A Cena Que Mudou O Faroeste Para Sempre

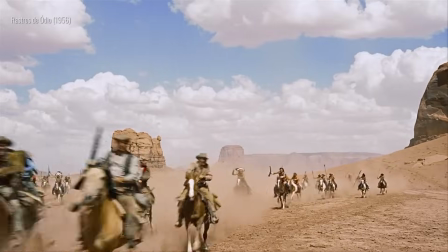E quando a gente olha para a representação que o filme faz dos Comanches, o racismo da obra fica ainda mais evidente.
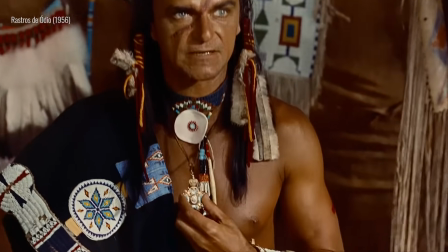Tem, por exemplo, o uso do red face, a prática de escalar atores brancos para interpretar personagens nativos,
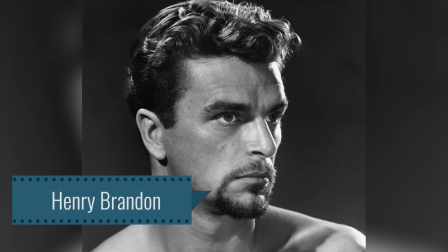que é o caso do Henry Brandon, escolhido para interpretar o chefe Scar.
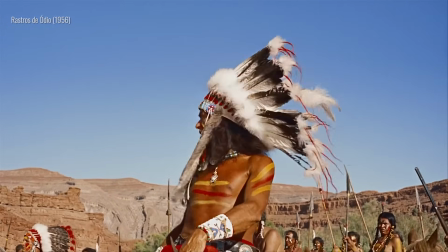Fora isso, tem a representação estereotipada dos Comanches como seres ou puramente cruéis
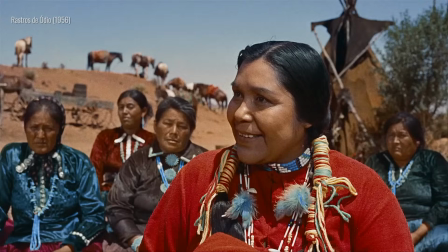ou puramente risíveis por serem supostamente atrasados e selvagens, entre aspas.
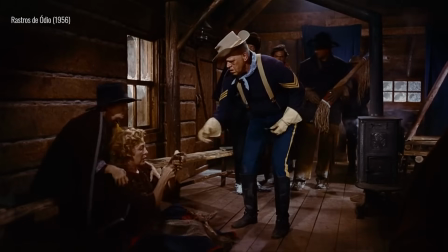E o efeito dos Comanches nos brancos também seria supostamente terrível.
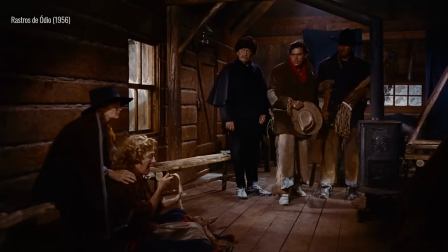Porque quando Ethan e Martin encontram mulheres brancas que foram resgatadas após viverem entre os Comanches,
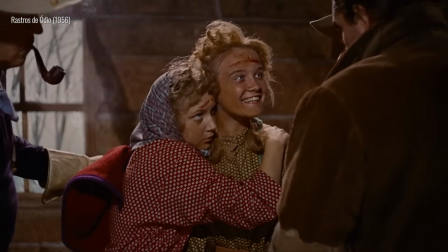elas são retratadas como mulheres que tiveram a sanidade arruinada só por se associarem aos nativos.
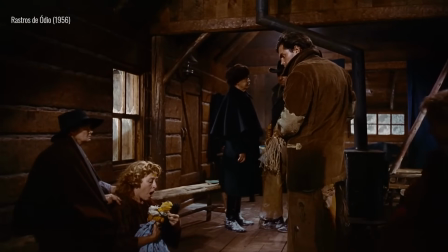It's hard to believe they're white. They ain't white anymore.
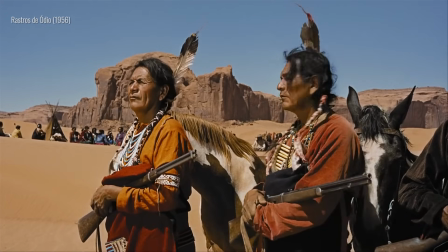O resultado é uma desumanização total dos Comanches.
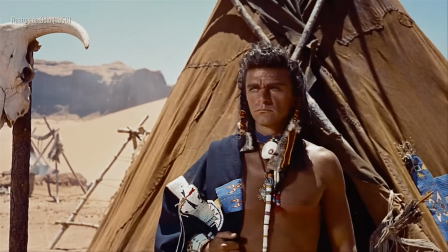Até mesmo o Scar, que ganha um pouco mais de tridimensionalidade, ainda se mostra como uma grande caricatura.
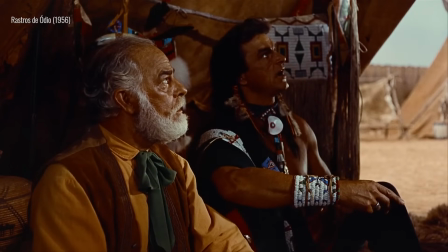Porque a motivação de vingança dele surge e some num piscar de olhos, ao invés de ser um ponto de partida para uma representação verdadeiramente humanizada.
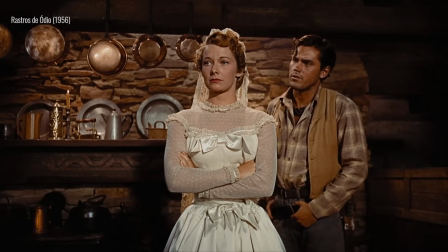Não, toda a humanização de Rastros de Ódio, toda a tridimensionalidade dramática, ainda é reservada somente aos personagens brancos.
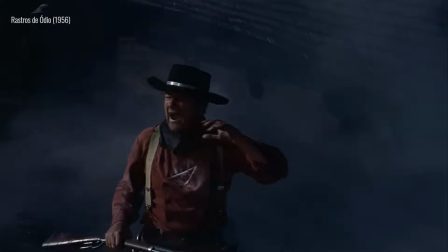Também é essencial observar como são retratadas as violências do filme.
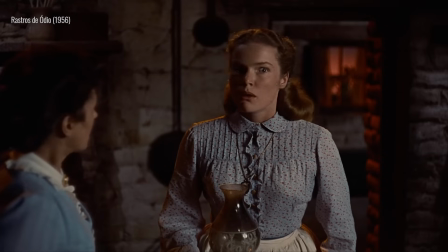Quando a violência é cometida pelos Comanches, ela é magistralmente dirigida por Ford para criar suspense e horror.
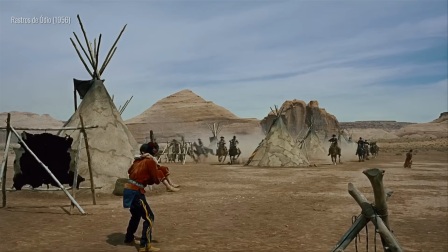Mas quando a violência é cometida pelos homens brancos, aí ela não é terrível, ela é heróica.
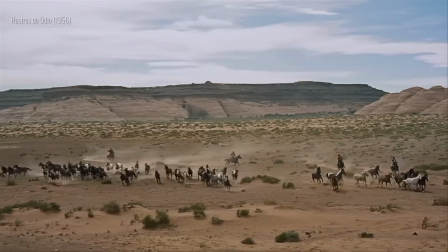A gente percebe essa diferença especialmente graças à trilha sonora composta para o filme por Max Steiner.
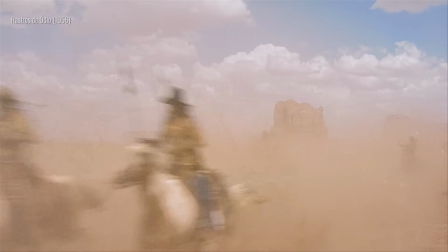Quando os Comanches atacam, a música é tensa e inquietante.
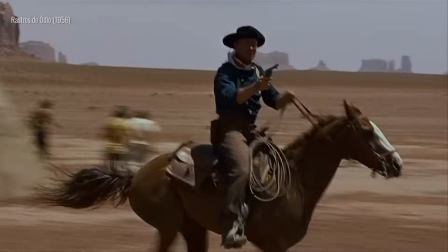E quando os brancos atacam, a música é triunfal.
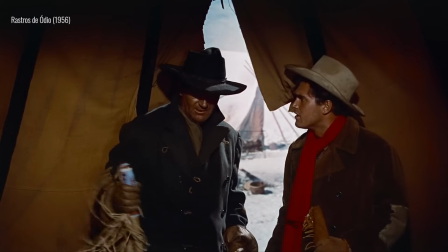Ah, Max, mas você não acabou de falar que tem uma cena que mostra um massacre cometido pelos homens brancos?
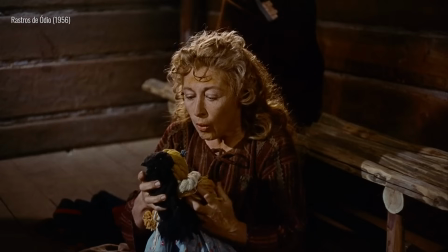Sim, de fato. Mas esse é um massacre que é justificado pela história, já que esses Comanches tinham sequestrado mulheres brancas.
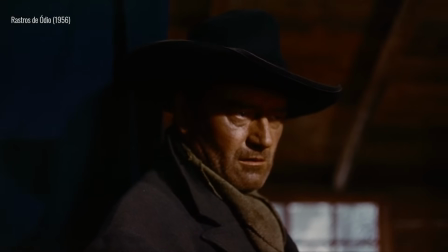Então, se os brancos matam esses nativos, é só porque eles teriam supostamente merecido. Foi um Oyaki Comanche, all right. The
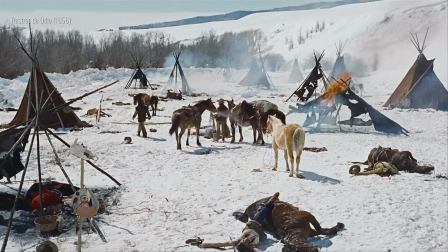ones we've been looking for all this time.
Não é à toa, então, que os meus sentimentos em relação a Rastros de Ódio sejam tão mistos.
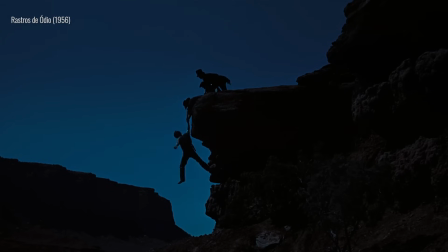É inegável que o longa é dirigido com maestria e cria imagens deslumbrantes para embalar uma história poderosa sobre ódio.
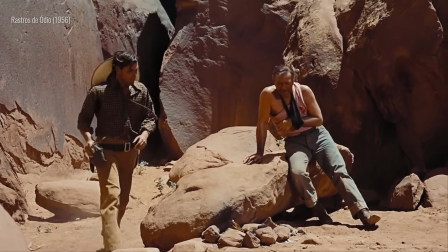E também é fascinante perceber como o Ford aqui faz as suas primeiras tentativas de fazer um certo
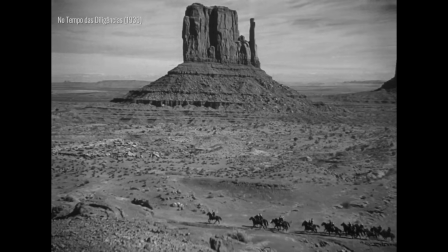revisionismo para o gênero que ele mesmo moldou no cinema,
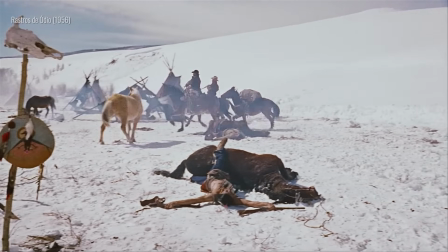introduzindo timidamente certas reflexões e questionamentos sobre racismo e violência.
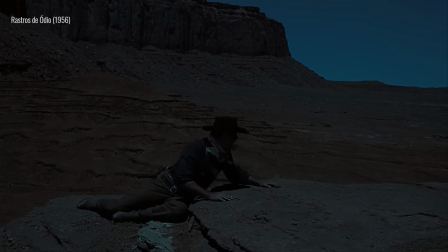Mas no fim, esses primeiros passos vão sempre me parecer isso. Primeiros passos.
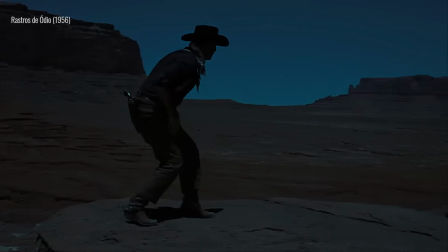Esforços iniciais de desconstrução que acabam sendo engolidos pelas demais partes da obra que ainda estão presas na
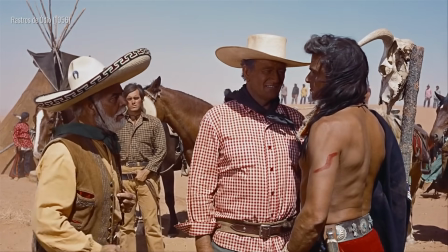reprodução de tradições mais perturbadoras do faroeste e que fazem a experiência do filme ainda ser muito desconfortável.
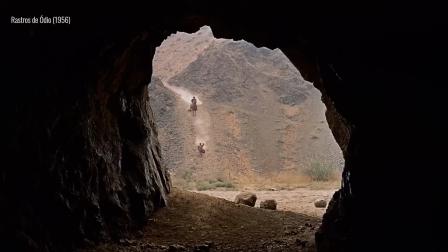Mas aí entra outra questão também. Acontece que esses primeiros passos de revisionismo do Ford, ainda que cambaleantes,
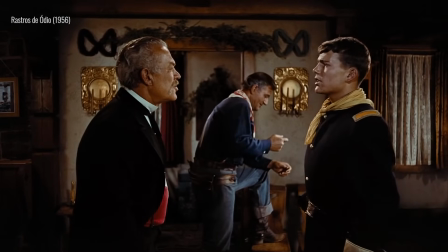também foram essenciais para mudar a filmografia do diretor e o cinema como um todo.
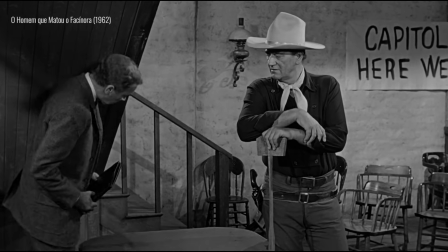Porque com o passar do tempo, o Ford pôde desenvolver esse revisionismo ainda mais, a ponto de criar
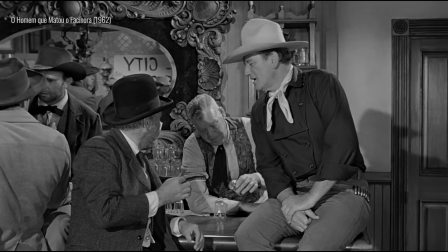obras-primas que trabalham essa desconstrução do faroeste com muito mais destreza, como é o caso do longa que ele lançou 6 anos depois,
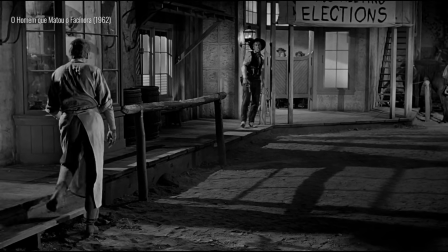O Homem que Matou o Facínora, um dos meus filmes favoritos da vida.
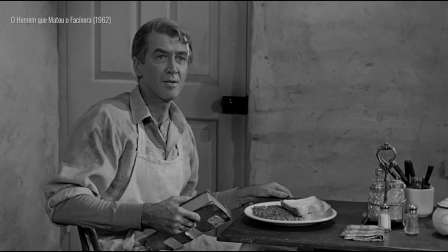E quando o maior diretor de faroestes começa a fazer revisionismo do gênero, isso abre caminho para que mais cineastas façam o mesmo.
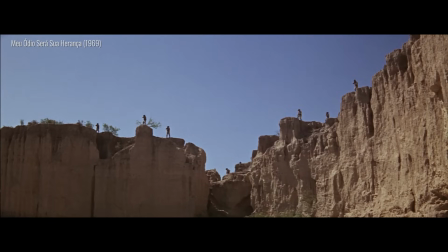Não à toa, mais e mais diretores foram lançando filmes que questionavam como o faroeste moldou o imaginário popular sobre homens brancos,
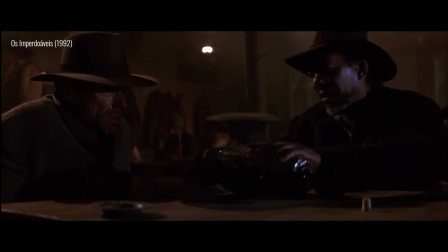sobre nativos, sobre como os Estados Unidos foram construídos. E desses novos esforços foram nascendo ainda mais obras-primas.